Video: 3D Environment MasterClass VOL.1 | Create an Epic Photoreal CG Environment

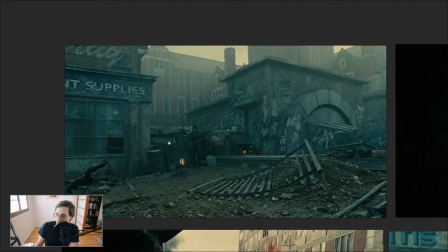And then you have this giant swoop here which guides the eye right around in this little area. And then you have these little details off to the left, off to the right that frame the image. They frame the center point of what's going on. So you have all these little things like this little rusted pipe thing here.
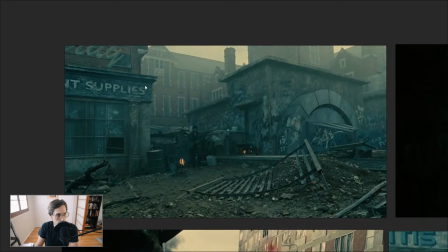that really help bring out the environment. Now, the color of these buildings are bluish, kind of cyan green, compared to the ground, which is a little bit more brown. It's a bit warmer. So you have these nice color, nice subtle color contrast going on between the buildings and the ground.
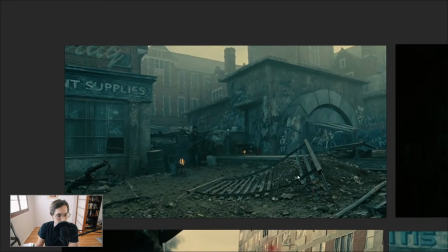So it helps these pop out a little bit more. This also is kind of like in a bluish hue compared to the buildings.
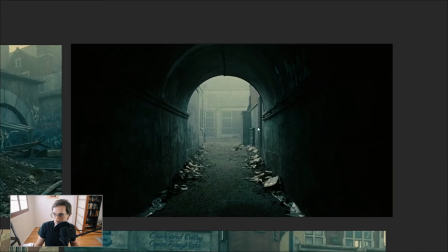So that pops out a little bit too. Let's take another look here. Actually, this one is a great example. It's a center silhouette image here. And the reason this works so well is because two things. One, it's center framed. It's symmetrical. And also you have a really bright focus.
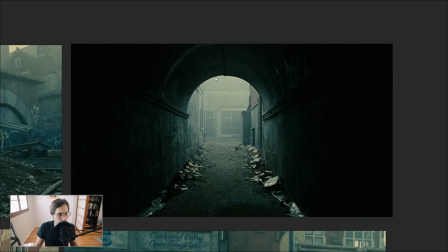This is your highlight. This is your focus of the scene. And then everything else kind of falls off onto the side. If you were to add a bunch of crap in this hallway, it would distract the eye from the center point of the frame here. They did just enough. They added just enough crap on the corners of this thing.
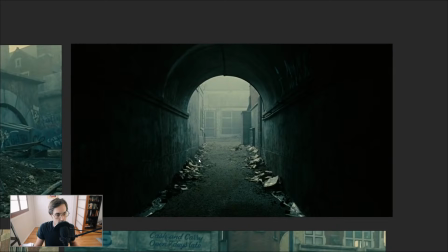And keep in mind, guys, these are movies. They don't just find these locations. They build these locations from scratch. So they added all this stuff by hand. They artistically placed all this stuff specifically to guide the eye to the center point of the screen. And yeah, it'd be too much if you had a bunch of crap in here,
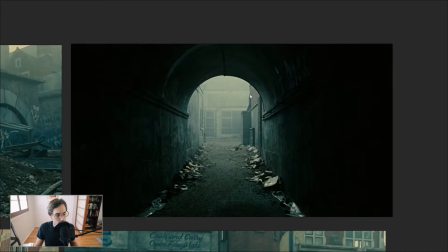like bicycles and cupboards and, you know, pipes and everything.
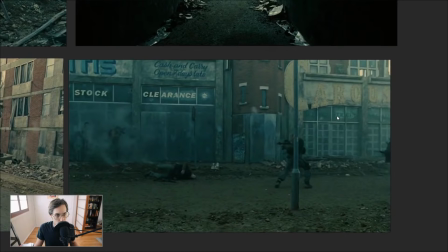Like, no, it's focus is here. It makes it easy on the viewer. This one here is not that great of an example because it's a moving shot.
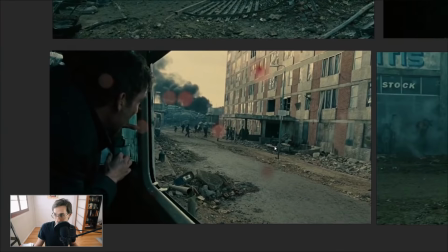It's a big old moving shot that I just cut a little piece from. But this is a good, this is a great frame.
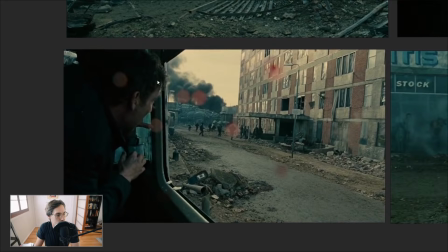This is a really nice one. You have Clive Owen as the main character, and he's looking through this window, this busted out window of a bus that he's on. And you're seeing, what's the brightest point? It's the sky, obviously, and the reflection off the side of this building.
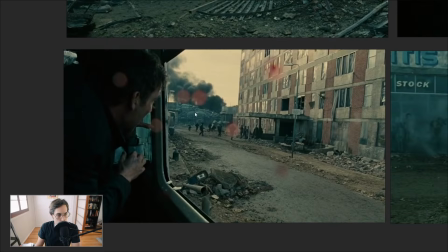So you're looking to the brightest point of the image, which is where our main character is looking. And, you know, you have a lot of movement back here in the movie. You know, you have your smoke that's moving. You have your people that are moving around and stuff.
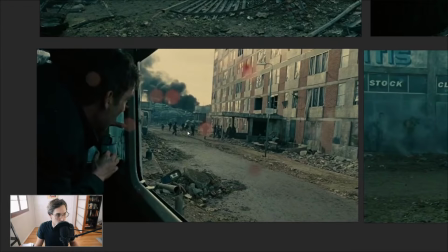And this image eventually turns into this image here. The camera pans with these characters that start running, and they get shot down as they run past.
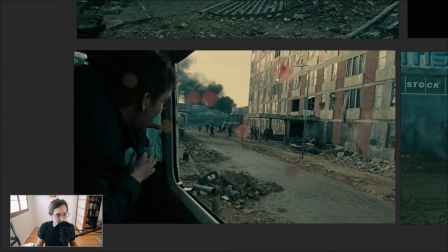So what would make this too much? If there was a bunch of crap here in the way, you have these guiding lines that are focusing the eye to the center point, the focus of your shot here. You know what I mean? And if this was full of a bunch of stuff, you wouldn't really be sure what to look at.
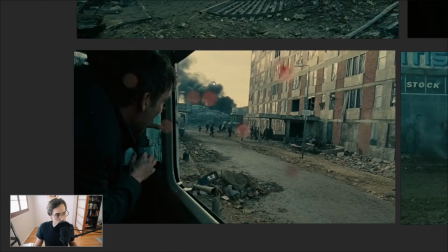So they're guiding the eye with value, these bright tones and the dark tones.
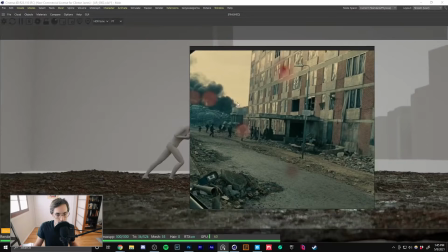You're naturally looking at the brighter stuff and at the movement, all right?
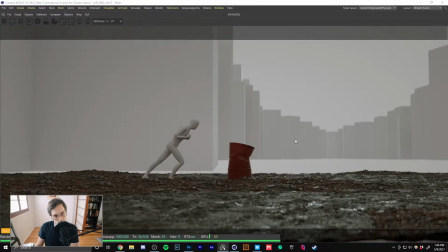So if we were to take that and apply that to our render here, then we're going to be looking naturally at the brightest point of the image.
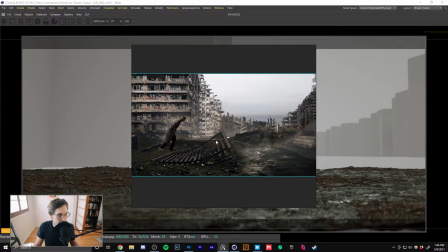Based off of my concept art here, the brightest point of the image is definitely the sky.
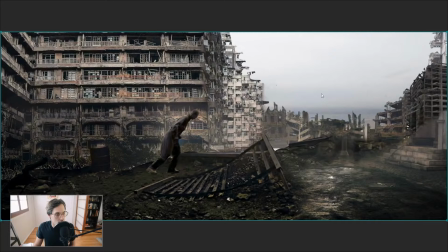And to be honest with you, I feel like it's imbalanced. We're looking up here, and this is too dark. So what I'm going to need to do is balance out the focal point of my image a little bit more.
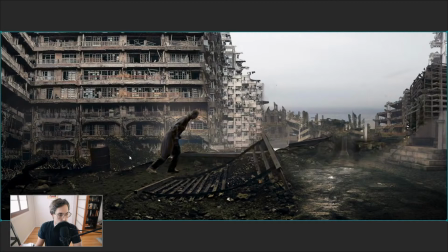It's too bright on one side and too dark on the other side. It almost looks like two images cut right down the middle. And I want to blend the foreground, the background, the left side, the right side all together to make it feel like it's part of one world. And I also need to be very specific about my values here.
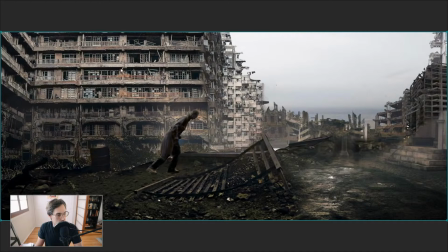The sphere, I need to maintain the spherical shape. But I also don't want to forget about all the dark side over here. I need to bring like some, I'll probably bring in some orange light, some firelight here. I might actually cut out a little alleyway from here to have another like focal point. Maybe chop off a little bit of this.